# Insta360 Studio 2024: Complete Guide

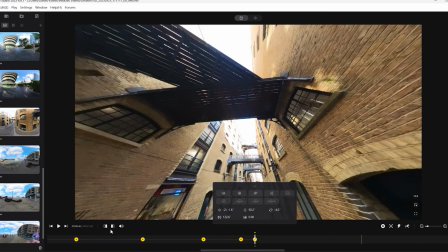12:23 So you can see here I've added a keyframe that's closer together than the previous ones,
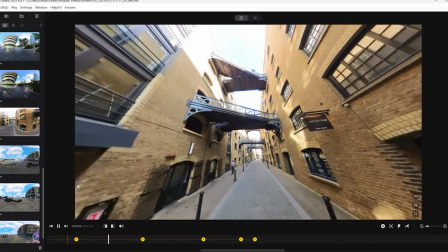12:28 and you can see here as I play back how much quicker this keyframe is going to move.
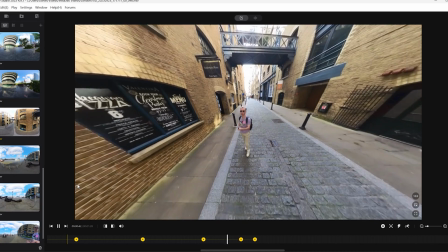12:33 So you can see it kind of snaps quite quickly from one keyframe to another because they're close together.
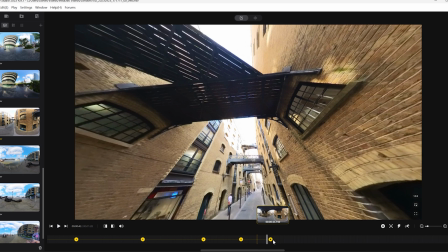12:38 And if you wanted to change that, you wanted to make it slower or even faster, you can click on that yellow keyframe and you can drag it along.
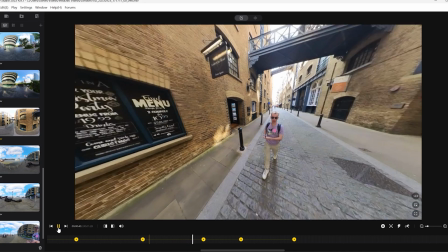12:47 So I'm going to drag it further away, and it's going to mean that the camera pans a lot slower than it did before.
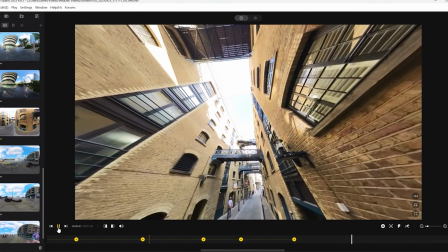12:55 So there we go. We can see now the same moment in the timeline, but the camera pans a lot slower.
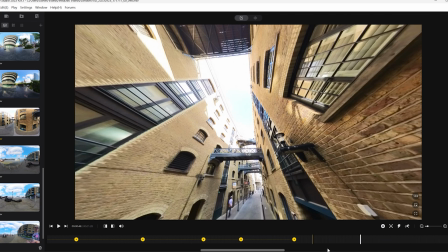13:01 So that's essentially a very basic guide to reframing. Now, this is the most simple kind of reframing you can do.
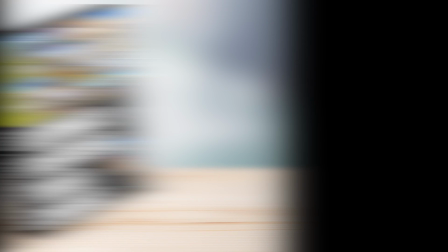13:08 As I mentioned before,
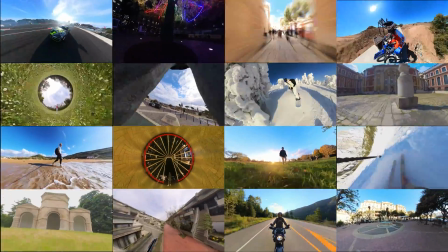13:10 I have a whole course dedicated to teaching you how to get the much more advanced effects using the studio software or using the Insta360 app.
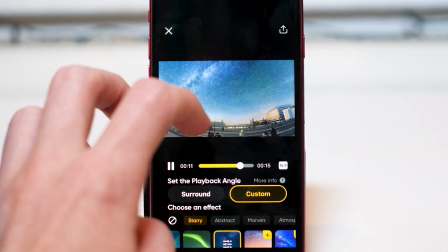13:19 I have literally about 50 lessons teaching you how to create at least 20 or 30 different unique effects in my Insta360 video course.
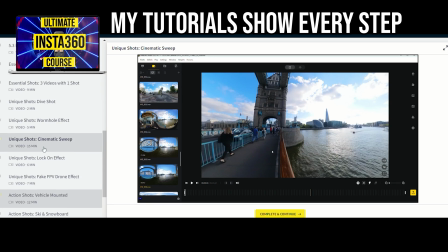13:27 So if you are interested in fast tracking your way to learning all of this, then consider checking that out.
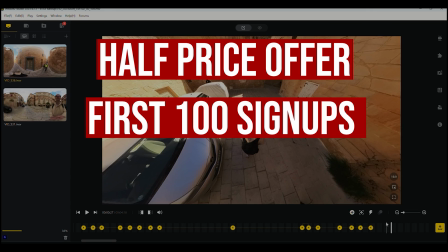13:33 Anyone who clicks on the link in this video will get the course half price.
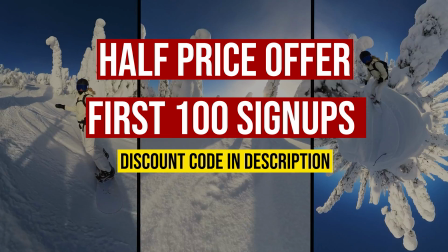13:37 I made it super simple that anyone can pick up and learn all of these unique Insta360 effects.
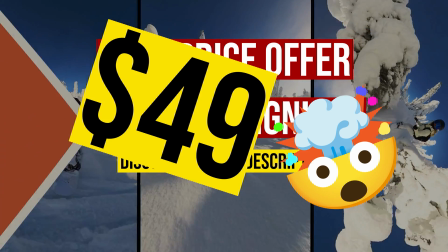13:43 So if you wanted to check that out, make sure you check the link below.
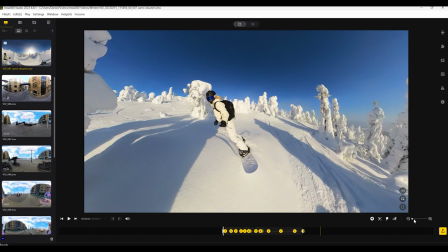13:46 But we can see here some a reframing I've done on a much more action-orientated video, a snowboarding video.
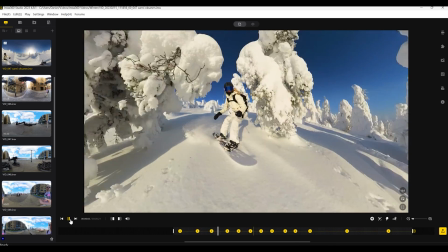13:54 But even here, I've essentially just used the keyframes to follow the snowboarder to make sure they're in the center of the frame,
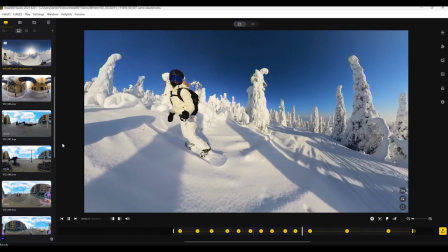14:02 and then quickly turned around to show what's happening in front as well, because it's a really awesome, obviously this is some awesome scenery.
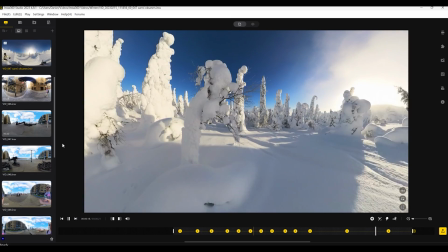14:09 But let me show you one of the options that's available. If you did want to track something, a person or an object in your video,
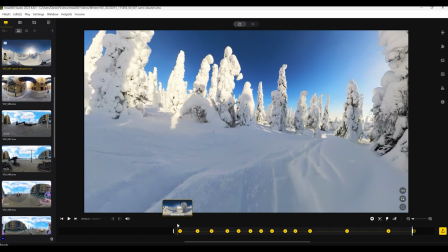14:16 then there's a much easier way or quicker way to do it than simply using the reframing.
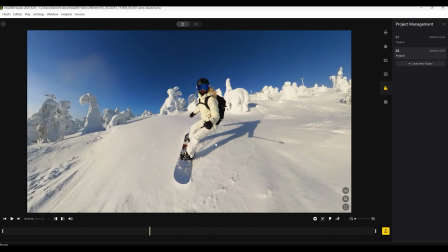14:21 We have the option next to the keyframe tab is deep track, and that basically allows you to track an object or a person.
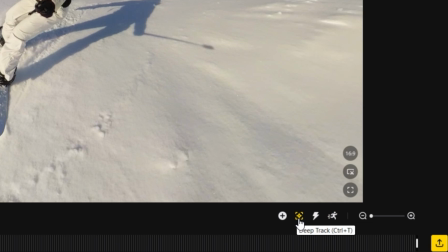14:29 It usually works better with a person if that person is central to the video. Just click the deep track option.
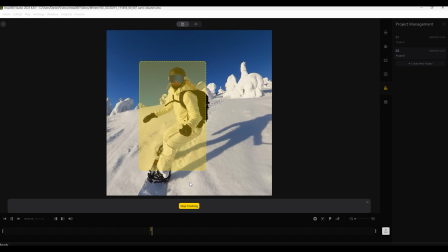14:35 It should be able to detect a person. Now click on that person as I've done here, and it will start tracking.
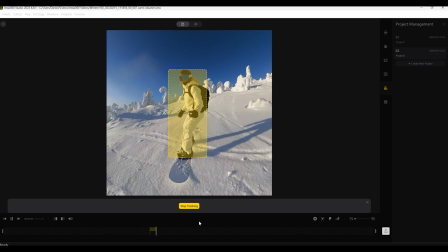14:42 Now, it does take a while.
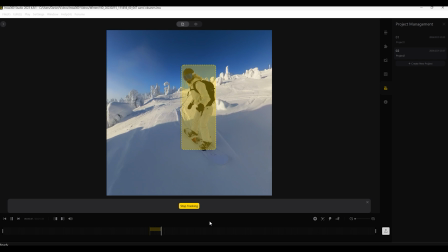14:43 If the video is quite long, it's gonna take a few minutes. and if something gets in between the camera and the person, it may lose the tracking, but most of the time it works.
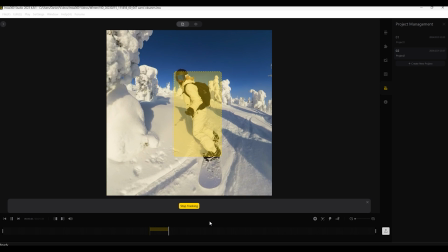14:52 So I think this is a really easy way if you want your camera to be focused on one thing for the whole video.
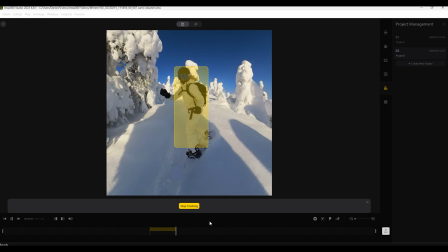14:58 Instead of reframing, which can take a while, you could just use this deep track option. One feature which I mentioned earlier, which I said I'd expand upon, is Motion ND.
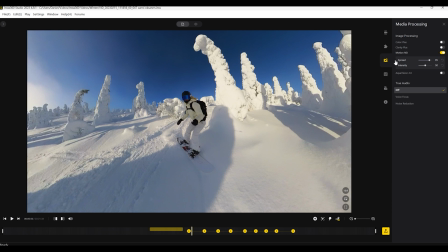15:06 Now this is a new feature. It basically adds motion blur to any moving video, and this can really improve the quality,
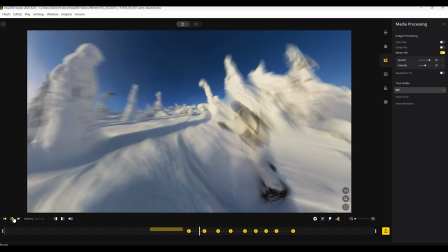15:14 or at least improve how dynamic your moving video looks, especially a video like this where motion blur makes your video look way better than without motion blur,
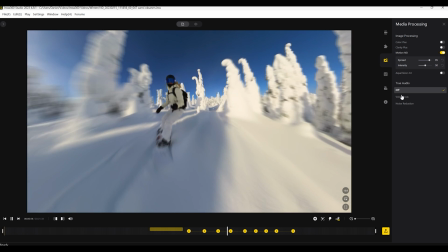15:21 I think. Now just turning motion blur on, the default options are actually a bit extreme, I think.
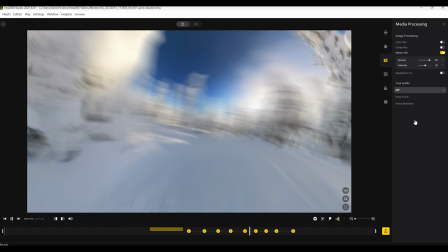15:27 The blur in the preview isn't really how blurry it appears when you export the video, so even if it looks super blurry here,
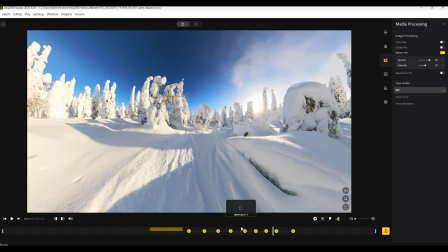15:33 that's not exactly what it looks like in the export, but you can adjust the spread and the intensity of the motion blur effect.
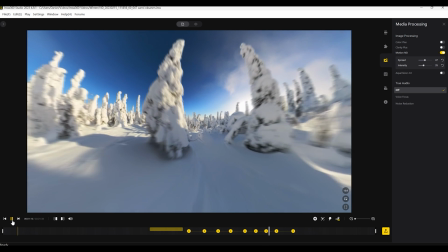15:42 Changing the spread will basically change the amount of the video that is blurred, as in, is it just the center or is it only the sides?
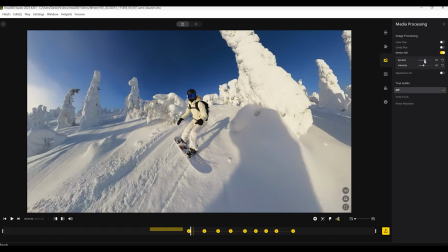15:49 I think the best option is to have these just under halfway. This tends to give the best kind of effect for fast moving video.
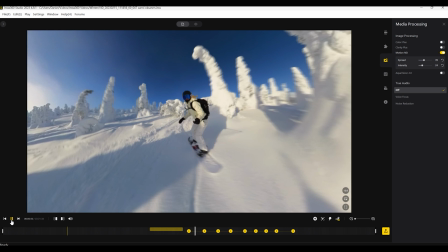15:57 If you want a more intense blur effect, then obviously you can raise those bars up and it will increase the intensity.
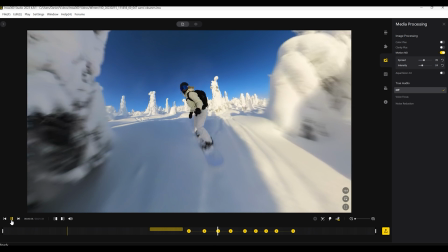16:03 But moving videos like this or action videos, I think even a little bit of motion blur is better than nothing.
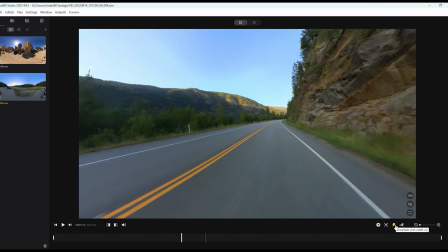16:09 The final option for editing in the studio is the timeshift effect.
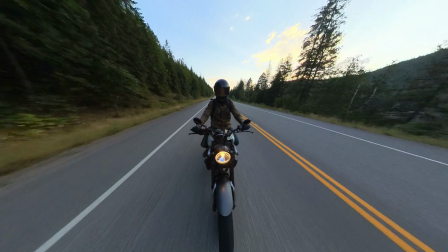16:14 Now you can see this. Timeshift is basically a fast moving video.
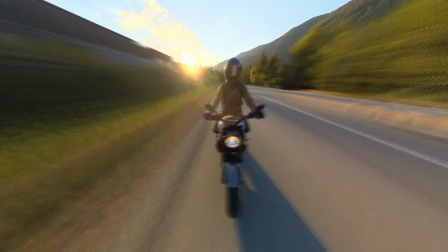16:19 A timeshift is essentially a super sped up version of your video.
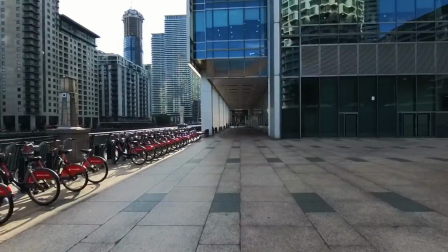16:24 It's kind of like a hyperlapse effect.